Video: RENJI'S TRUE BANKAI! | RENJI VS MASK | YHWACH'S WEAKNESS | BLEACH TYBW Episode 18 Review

Bleach episode 18, Rages at Ringside, was probably our first episode that could be considered as high action,
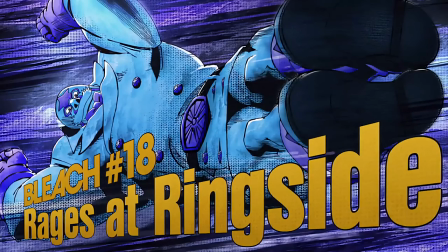0:07 high animated, and one of many that are going to be coming throughout the call. There's a lot to say on this episode, but thankfully, this review won't be as long as the other ones, because it is pretty straightforward in its execution, to which makes things so much easier for me. So as we go on for this review, please hit that like and subscribe and hit that comment in the comment section down below If you like these reviews because there's some things I have to say about this episode in general So with that being said, let's get into it. Shall we? First and foremost, I want to get right into the appreciation of the original content at the very start of the episode Now what I
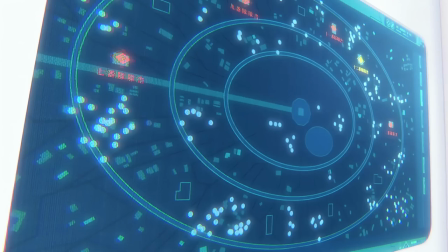0:42 mean by this is that we actually get to see what a war feels like and in the manga We didn't really get this kind of what some might consider
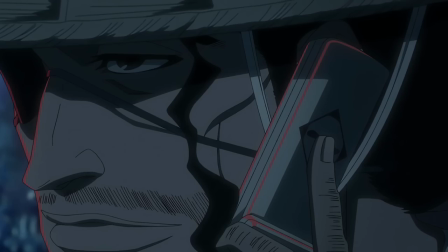0:49 as filler because in the market is very much one-on-one fights So two-on-one fights and fights and fights and fights going on in general But we don't really get to see what's happening in the background to which we get the start of this episode Especially with Mayuri communicating with Kyoraku
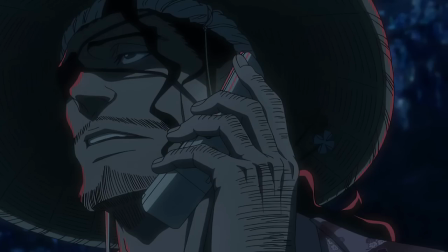1:02 telling him to get his reinforcements all together get more to the barracks, etc But that's not the thing that interests me the most It's actually the topography of the Soul Society itself.
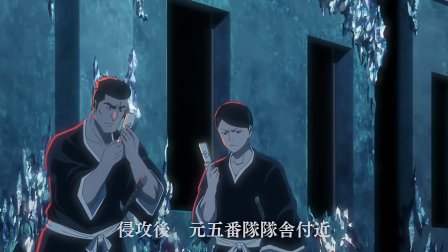1:11 Yes The area has changed much like Shuhei has mentioned before when he met with Ikaku and Yume Chika But it's really interesting to see the map of what the soul society looks like and you could even class it as world building to some extent So it's really interesting to see these put into
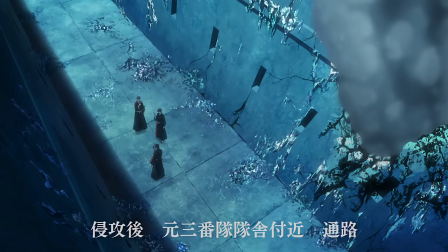1:24 motion and especially talking with the many other reinforcements and the already no-name soul reapers Actually doing something
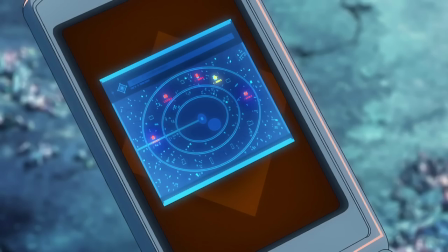1:30 even if it's healing or being reinforcement or just being supporting characters because it makes it feel like the war is Again, as i've said in previous episodes alive some might jest of the fact that how mayuri talked to kyaraku during this time But in regards to how Mayuri speaks to Kiaraku,
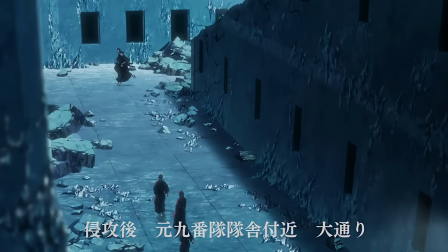1:46 is that when I think about it, is that yeah, even though there was sarcasm or sass from Mayuri's part, is that in this war, there is really no superiority in terms of class in this regard. It is a war. Everyone's on the same level. Everyone has to achieve the same goal here. So regardless of the fact that there is lieutenants and there is captains, that's only really by strength at this moment in time. So to see Mayuri kind of talk to Kiaraku on the level, they're talking on a middle ground. And I kind of like that aspect of things but regardless of what the episode starts off very explosively with kensei Versus master masculine of course Rose being there as well And I have to say I appreciate the episode from start to finish because a lot of it was action-heavy Regardless of whether
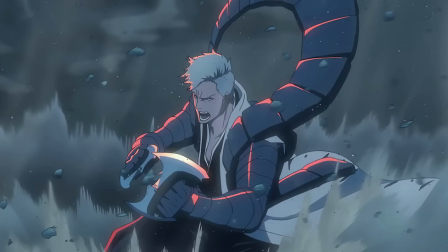2:27 it was kensei or rose there was action Then there was some nice great animation going on within those fights kensei especially when we first see him achieve his bankai His bankai
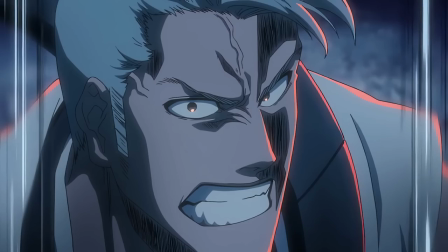2:34 transformation looks beautiful really appreciate that and the moment he goes to attack mask with that punch Felt really impactful and really heavy
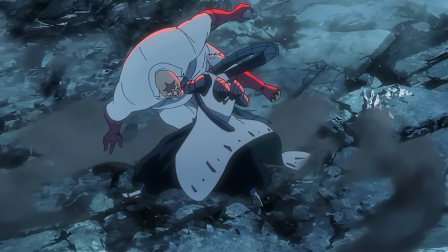2:42 and that's something that the thousand year blood war is doing really well Is it's making its impacts feel like they're hitting whether it's through sound effects Whether it's through camera
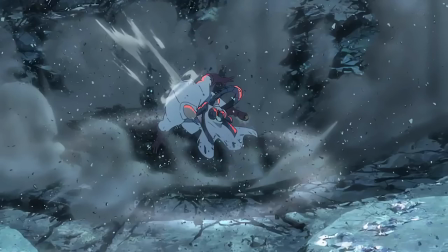2:50 angles camera motion and animation in general They always feel like it's actually feeling something So it is a great way to start off that episode with kensei throwing in that punch with master masculine Then of course as this is all going down Especially as kensei is literally throwing mask over to a building
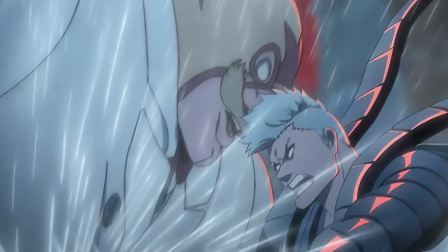3:06 shuhei Does actually wake up slightly to say the problem isn't mask and the problem is actually James to which can say Then does
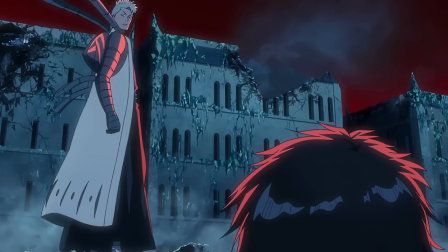3:14 get absolutely obliterated by an amazing Impact frame if you want to call it impact frame of mask waking up and then suddenly just high-speed
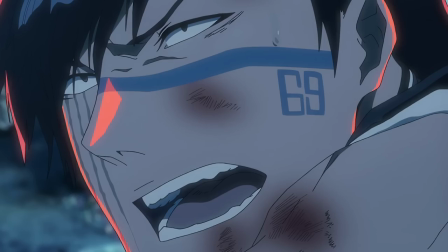3:22 Attacking kensei comes down hits kensei blasts him into a wall and with no time lost Go straight for rose as well, and it felt quick It felt reactionary and it didn't really I don't know what the word is But it didn't really like take
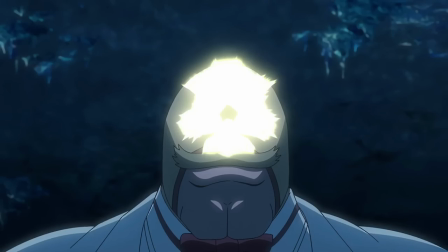3:36 its time to actually like for mask to kind of recuperate himself He just went straight in for it, which you know, this is an enemy.